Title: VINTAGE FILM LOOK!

doesn't fit very well. That's Matti's head. Hey guys, well, oh here it is. Hey guys, welcome to Travel. Oh, it's not even called Travel Feels anymore, is it? I should just let Matti do the intro.
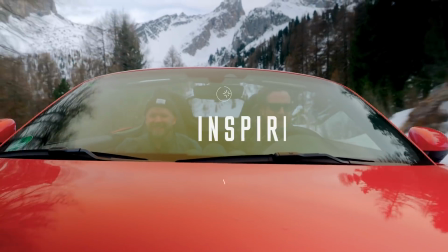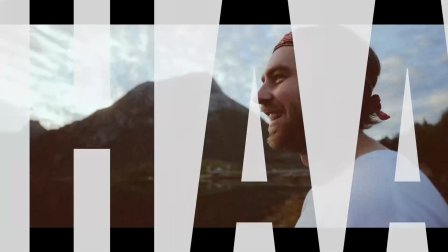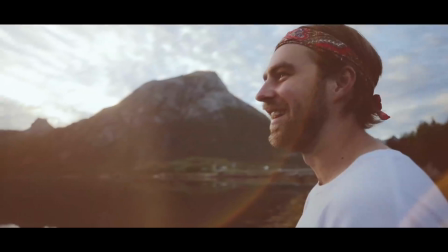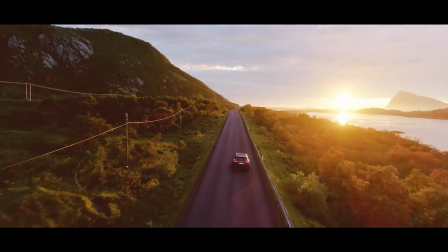Thanks, Peter, for that awkward intro. You just forgot the club soda. You're supposed to, this thing. All right, today we're gonna look at color grading. You love color grading, I know I love color grading. And more specifically, we're gonna talk about how to get the vintage film look. It's a really cool look that I actually don't use often enough. I wish I could use it more, but you gotta have, you know, the time and place to use it. But we're gonna look at how to do this in Premiere Pro, and pretty much all of these things you can do straight in Premiere Pro. You don't need any extra stuff, but there are a few things that you kind of need these video assets for that you can find somewhere on the internet. I have this whole big folder of all these video assets actually on my computer that I've just compiled over the years, found in different random places. So I'm gonna be using some of those. Some of the things I don't even know actually where I've gotten them from, so I apologize for that. But it doesn't matter, this is a really easy way to get that really cool vintage film look.
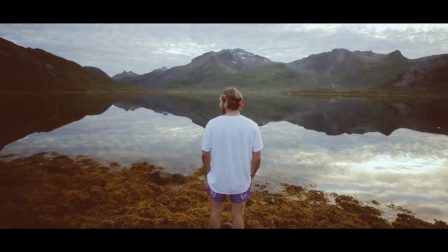[1:41]
It's hard to even to describe what it is, but as soon as you see it, you'll know.
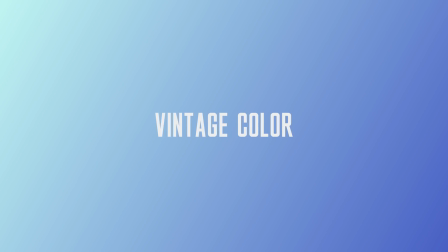[1:46]
So let's get into it. And first of all, we're gonna take a look at the color. Now, normally when I color grade my footage, I kind of go for a teal and orange look. That's kind of the best way to color grade your footage. It makes the skin tones pop a lot, like right now, teal and orange.
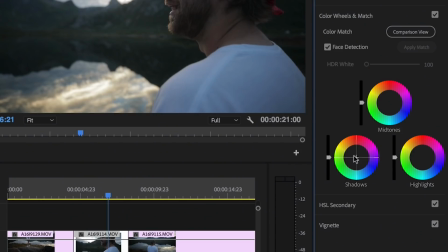[1:59]
But in this case, we're actually gonna take the shadows and we're gonna push them to the red area. And this really gives it that vintage kind of faded film look.
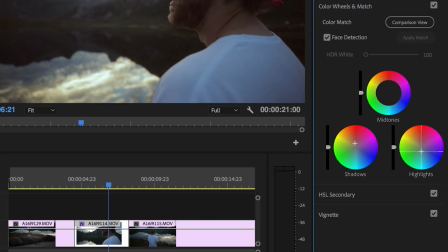[2:08]
And then we're gonna take the highlights, we're gonna take it to the opposite direction, and the midtones, just put them a little bit towards the orange.
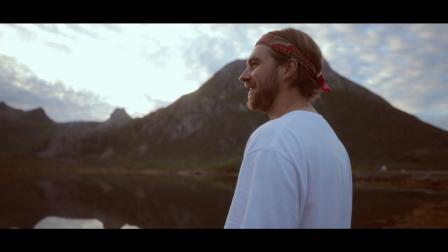[2:15]
At least in this case, that's what worked best for me. But this is something that I never do, but for this vintage faded film look,
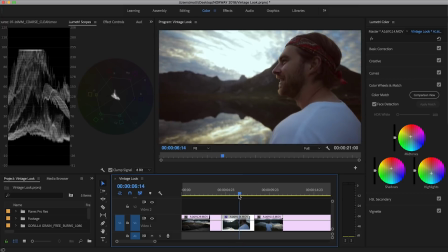[2:23]
it really looks cool to just push that red into the shadows. Again, don't do this all the time, but if you're trying to do this vintage look, then it works.
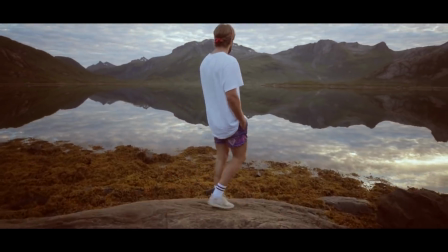[2:31]
It kind of just looks like a 70s vibe. I like it a lot. Anyways, next we're gonna take the shadows and we're gonna raise them.
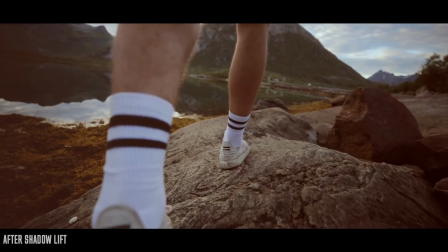[2:39]
We're gonna do a raised shadow look. It really helps to make the footage look like it's a little bit faded.
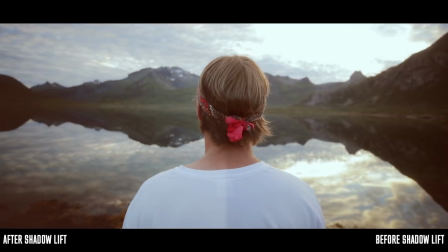[2:45]
And essentially, you're just not gonna have any true deep blacks.
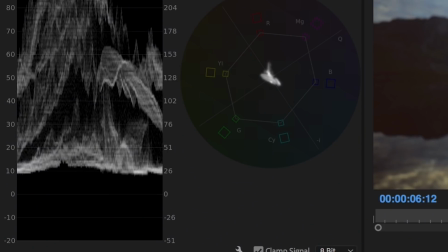[2:49]
Your shadows aren't gonna touch that 0 IRE level, if you know what that means.
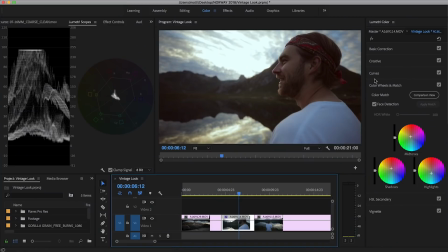[2:54]
If you don't, it's okay, it's totally fine. And how are you gonna do this is using the curves tool.
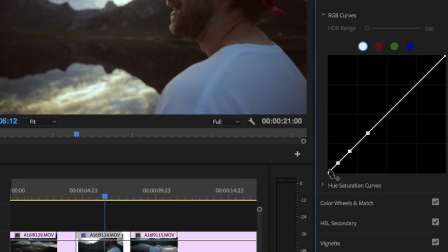[2:59]
And instead of doing an S curve to kind of add your normal amount of contrast, we're gonna do this little tail at the shadows that just brings it up a little bit. And you can see it affects the footage quite a bit actually, and you don't wanna go too far with this.
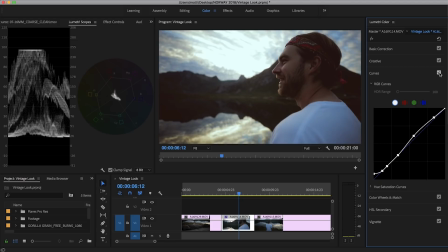[3:13]
As always, don't go overboard with these things, but it has this really cool faded film look. It just makes it look like it's older, it's vintage. After that, a really key thing is to add some grain. Now there's two different ways of doing this, and first I'll go through the best way, but it does require an extra asset.
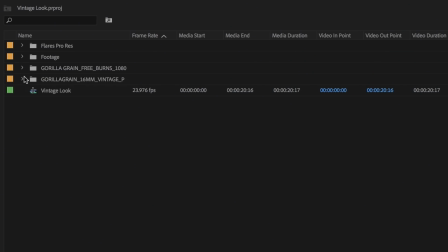[3:31]
So these grains are actually from Gorilla Grain, I think. This video is not sponsored by them.
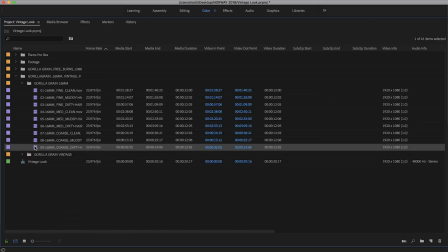[3:36]
Again, this is just something that I've compiled over the years, something that I've bought a long time ago.
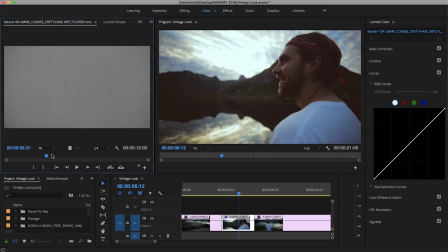[3:41]
So I'm gonna use a Gorilla Grain, and this is essentially like a scan of the film grain.
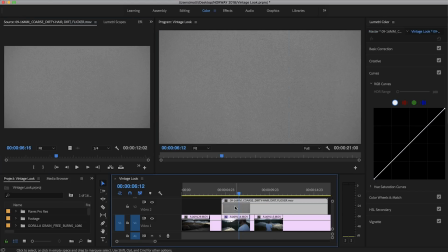[3:47]
And this would be 16mm film, so it's got this really cool organic grain,
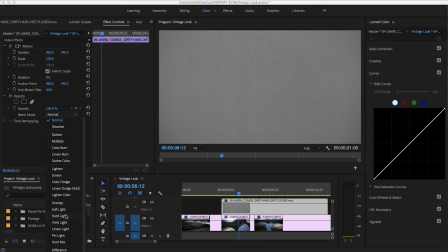[3:52]
and we're just gonna put that over top the footage, and then we're gonna put the blending mode to overlay.
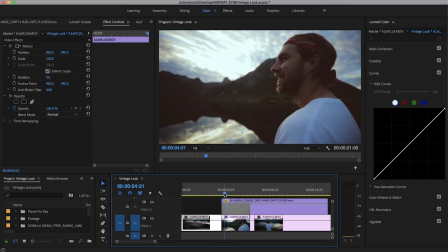[3:57]
And that right away gives the footage this really cool filmic look, like it's actually been filmed on film, not a digital camera.